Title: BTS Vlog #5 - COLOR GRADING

So that's basically the purpose of color correction. Now, color grading is where you get more creative. That's where you create the look for your film by adjusting the colors, adjusting the palette the way you like it. Obviously, there's kind of best practices as far as what people recommend, but that's really where you can get creative, and that's where the unique look of a film comes in.
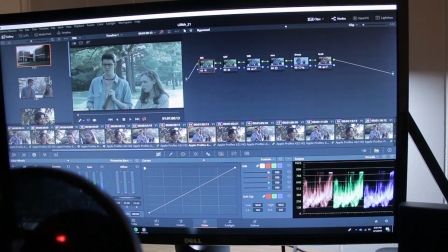522s
So anyway, I've been doing way too much talking, and I want to show you guys exactly what my process is here in DaVinci Resolve
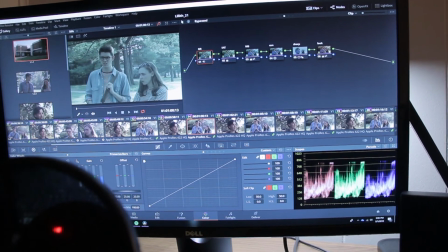530s
and how I go about color correction and color grading for Lillith.
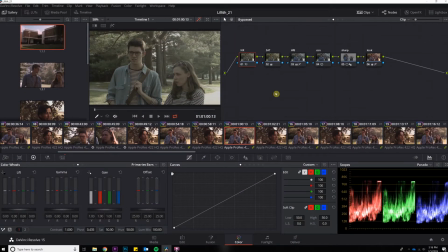535s
Alright, so here we are in DaVinci Resolve 15. I'm just going to run you through my color grading process real quick, just so you get an idea exactly what color grading is and the effect that it has on a film. So right here we have this outdoor scene. We have Charlie over here on the left.
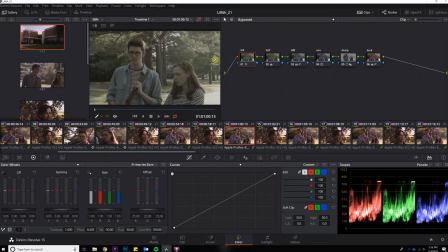554s
We have Jenna on the right. This is an ungraded image. So this is not color corrected. This is just the raw image that was taken from directly from the camera. This was shot on a Blackmagic CinemaCam, the 2.5K,
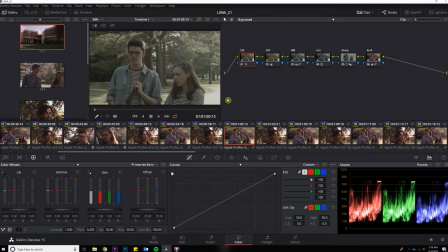573s
but we shot just in regular old HD 1080p. So this is the ungraded image. I'm just going to click this on real quick. And that is the final color graded image.
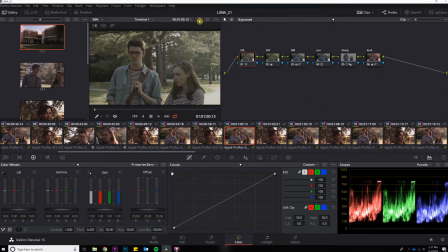588s
You can obviously see here, it looks very faded. It has this green tinge to it. Pretty gray, like their skin color. They kind of look like zombies. Not very attractive. And then, boom, like that. Everything has come to life.
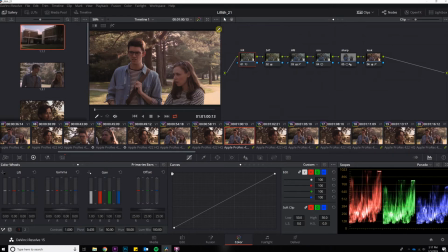605s
You can see the trees have color. You have this very nice sunlight coming in. This was shot around magic hour. Obviously, their skin tones actually look like real skin now. They have these nice, warm, lively faces, which is great.
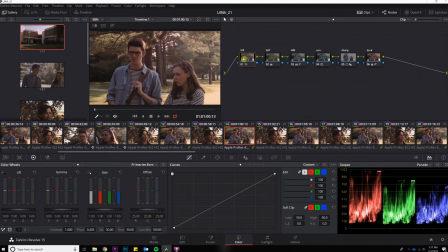622s
So anyway, here's my process. Right here, my first step, this first node, is my noise reduction. Now, if I zoom in here, I don't know if you'll be able to see that. Actually, here, let me do that.
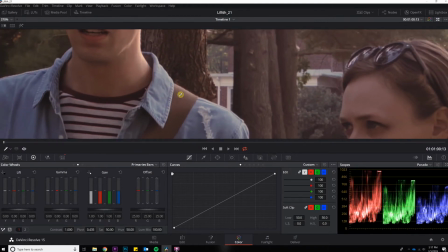637s
You can see there that this is not very noisy.
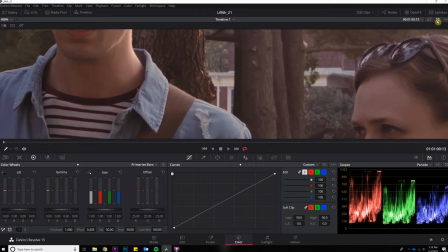643s
There's not a lot of artifacts. It's pretty clean.
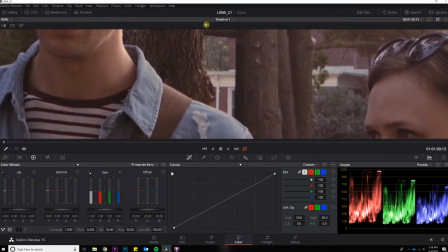647s
Whereas if I turn this off and now look at it, you can see it looks a little grainy.
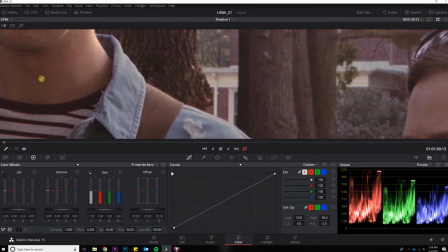654s
The colors look a little bit off. You can see that here. There's a lot of like digital artifacts everywhere.
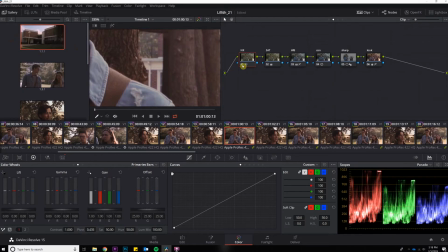661s
So yeah, kind of funky looking. But once you turn that on, it smooths everything out, blends the colors. That's basically the number one reason why I would recommend, if you were going to use
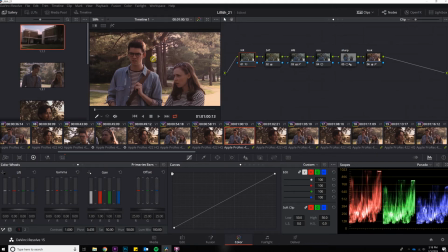676s
DaVinci Resolve all the time, it might be worth getting that studio version for the $300 or whatever. It definitely this does come in handy, having this noise reduction, especially for underexposed images.
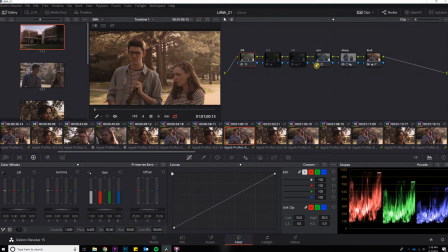693s
So anyway, I think what I'll do actually is I will turn all these off and then I'll just turn them on one by one so you can see exactly what happens. So then my second step right here, I saturate the image just a little bit. I have it at about 70% here.
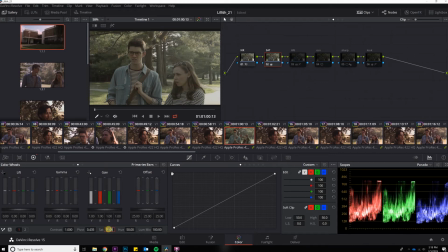708s
I just want to bring a little bit of color, but the problem is if you go like this, oversaturate it, it can start looking a little weird. Like he's very bright here. All these colors, it's a little oversaturated.
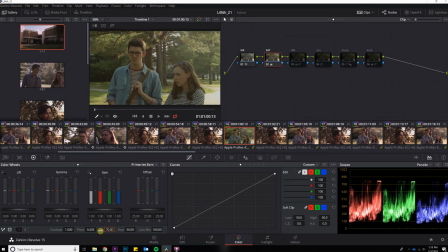722s
It doesn't necessarily look natural. So we want to keep that at I'd say between like 60, 70, 80, something like that. Then next step, we got white balance right here. That's where we balance the colors of the image.
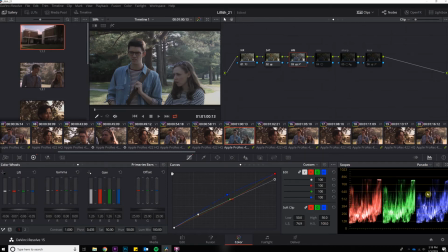738s
You can see down here we have our scopes, our RGB parade in the bottom right hand corner. We got our reds, our greens, our blues.